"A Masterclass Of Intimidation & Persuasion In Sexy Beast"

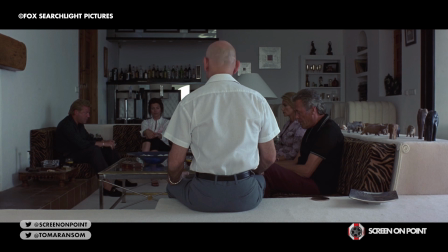[4:06]
In the very first dialogue-driven scene with Don, despite being a guest in Gal's villa, he sits on the carpet at the edge of the seating area, perfectly postured, refusing comfortability in a seat elevated above the others that he most certainly chose himself as he holds strict eye contact with each of the
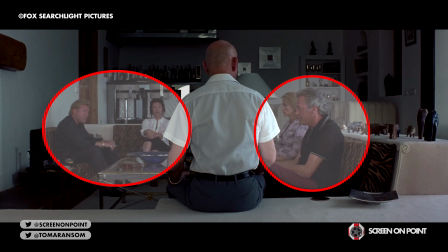[4:22]
characters who are shrouded in darkness and trying to avoid his gaze.
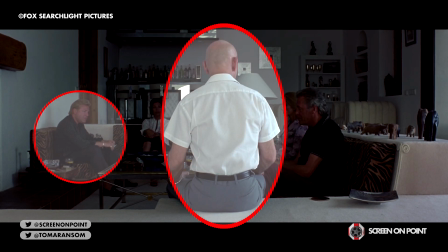[4:27]
Though subtle this contrast between Gal and Don is immediately set,
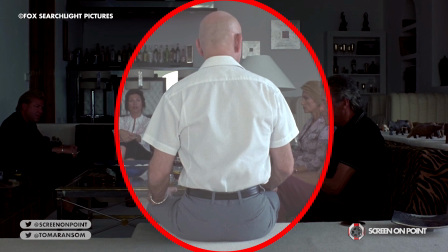[4:30]
Gal hunched in the corner of the shot dressed in dark colours and Don dressed in white ruling it, his back turned to the viewer uninterested in catering to aesthetic.
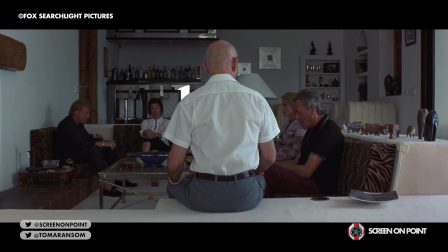[4:39]
Unlike most looming arrivals in an attempt to persuade, Don sits, awaiting interaction,
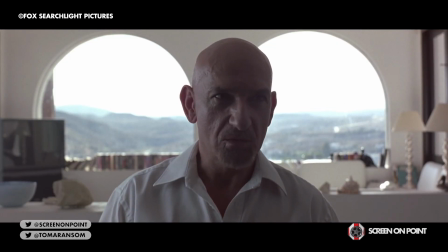[4:44]
shutting down conversation with swift, blunt responses that don't meet his reason for visiting, dictating the pace of the conversation while doing so.
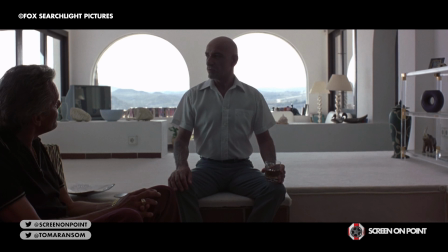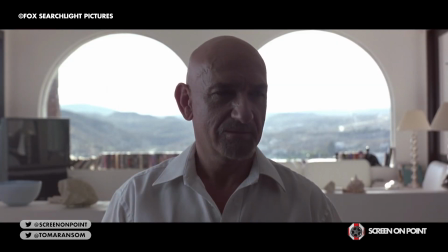[4:58]
He reiterates his dominance as the alpha male as Gao asks him if he wants a tour of the villa.
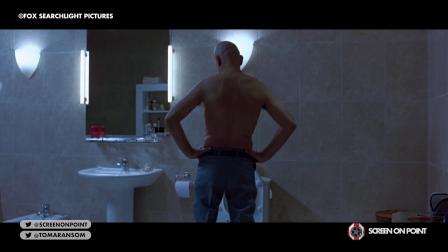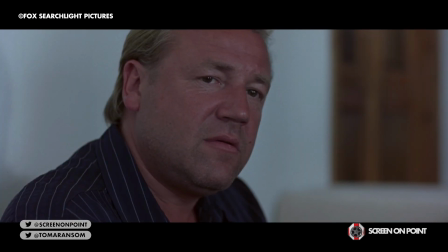[5:10]
In attempts to remove his loved ones from this uncomfortable situation,
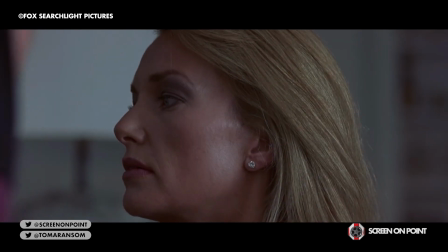[5:15]
H stands ushering Dee Dee and Jackie to lunch, and in doing so he inadvertently creates what Don sees as conflict.
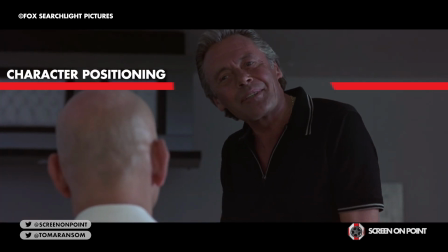[5:22]
As H is stood above him through a low-angle trot over the shoulder of Don in a physically superior position,
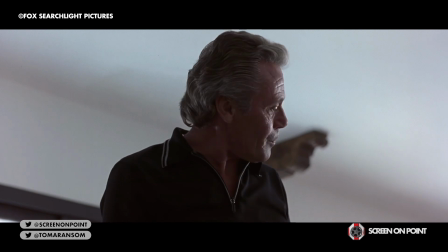[5:28]
Don feels threatened and he counteracts this by forcing H to take his money,
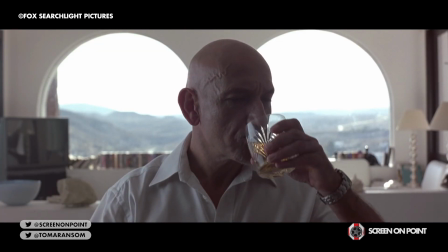[5:33]
paying for their meal. This puts Don back on top of the pecking order as in his world, this crime world, his money ranks him higher than H's physical positioning.
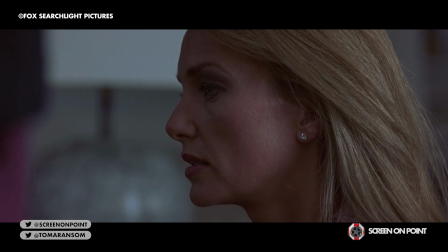[5:42]
By taking the money, however, H in turn is owned by Don and Don immediately tells him to shut up.
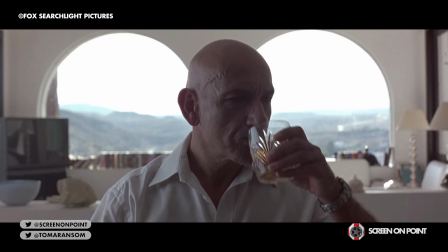[5:49] I know. Shut up.
And this, this is a key moment because Gao adapts his behaviour to what he believes Don wants to see from him.
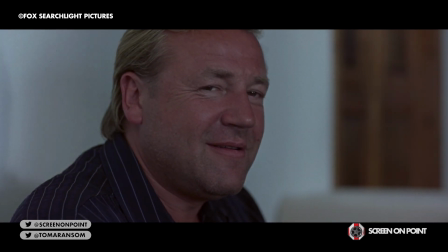[5:57]
This moment shows Don through his conditioned smile that he still has that power over Gao.
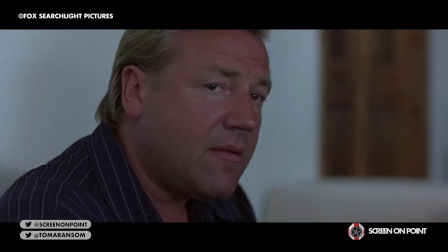[6:02]
So in that 1 minute and 44 second scene, the first interaction between characters as a collective,
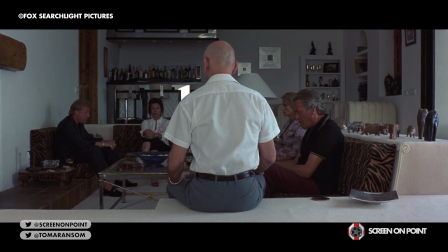[6:09]
Don established himself as the dictator of pace and positioning amongst the characters and they bend their behaviour around him.
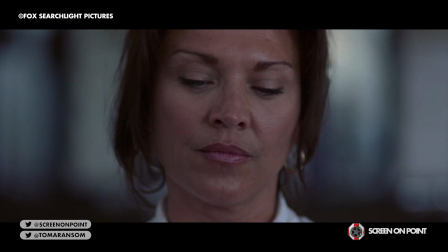[6:17]
Which is exactly what he wants.
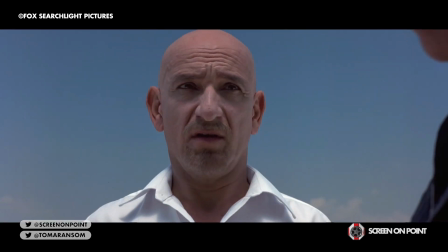[6:19]
Immediately following this scene as Don and Gal are stood outside the villa, Gal is asked if he is happy in Spain, to which he replies very.
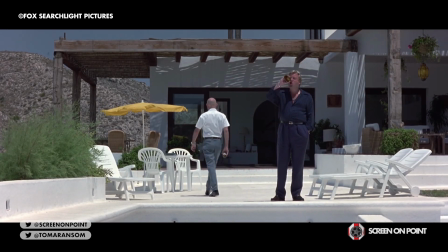[6:27]
From a long shot across the pool, Don's reaction to this without words is to pull Gal into a different area,
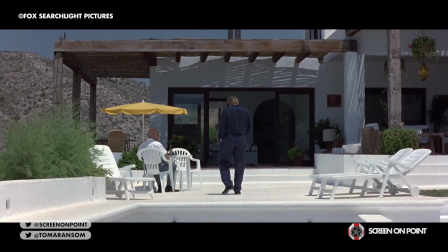[6:33]
a place where he wants the next part of this conversation to take place. He drags Gal away from being very happy, he drags Gal further away from the viewer,
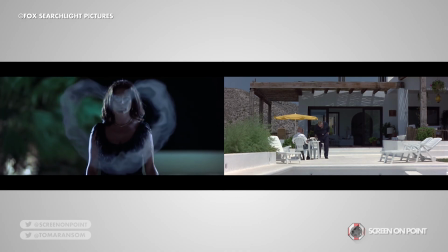[6:41]
and he drags the viewer away from the intimate close-up shots that represent Gal's happiness that we see at the start of the film.
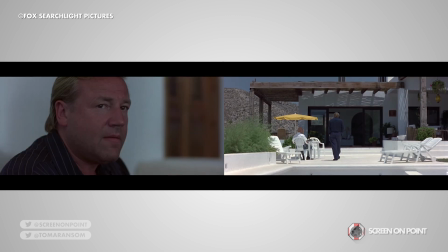[6:48]
Something that, again, Gal is conditioned to abide to, whether he knows it or not,
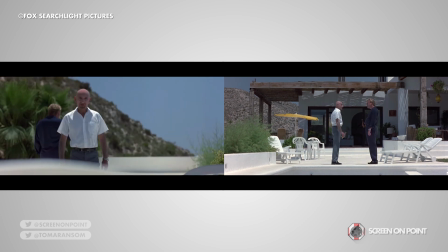[6:52]
by following him into this new area. these two subtle shots by Glazer is representative
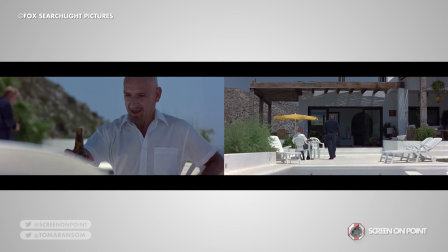[6:58]
of Don's goals to steer him away from Spain and condition him back to London to do the job.
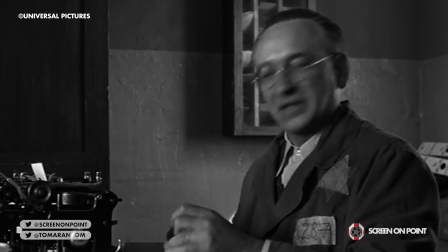[7:03]
At the time, despite iconic performances in Schindler's List and Bugsy,
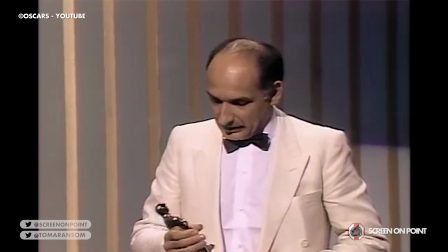[7:08]
Ben Kingsley was still mostly associated with his Oscar winning role as Gandhi in the 1982 Richard Attenborough film Gandhi.
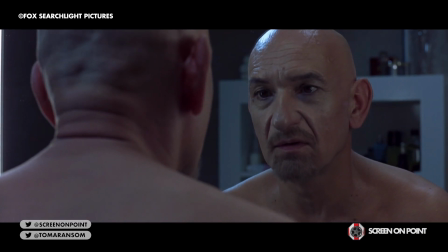[7:15]
It was this Oscar nominated role however as Don Logan that finally enabled Kingsley to shed that skin.
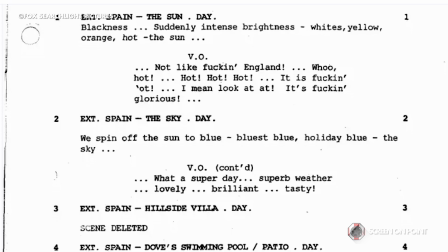[7:22]
Achieving that of course through the blunt, piercing and unapologetic language in Louis Mellis and David Shinto's script,
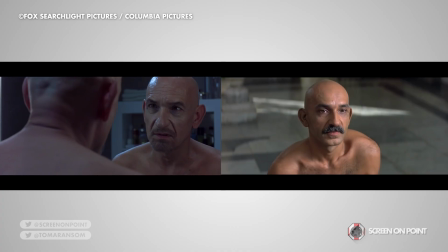[7:28]
infused with a fierce physicality that side by side makes him indistinguishable from his breakout once defining role.
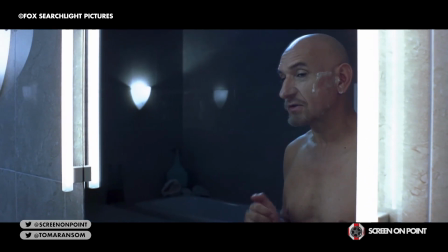[7:36]
This amalgamation of Glazer's character direction, Mellis and Shinto's visceral script,
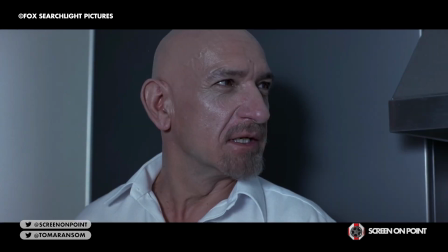[7:41]
the fast paced edit and of course Kingsley's predatory performance, Bounce's viewer comfortability so swiftly that Don's arrival ends up feeling more
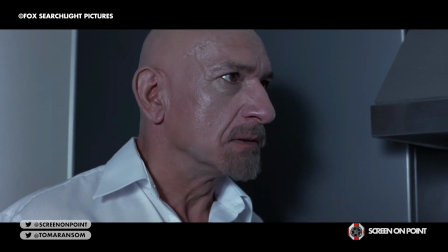[7:50]
of a wrecking ball introduction than maybe any other character that has ever done in film.
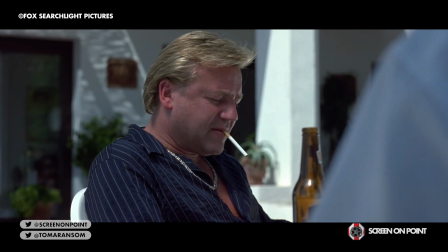[7:55]
This is highlighted in multiple pockets of dialogue that make Logan seem so intimidating while using the most subtle of language.
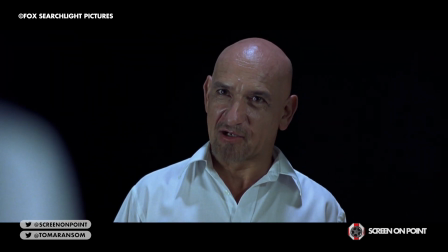[8:02]
Instead of simply telling Gal about the job and if he's in or not,
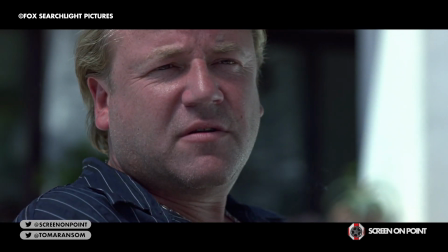[8:06]
the script builds up to it with Don putting all the emphasis on Gal, simply by asking questions.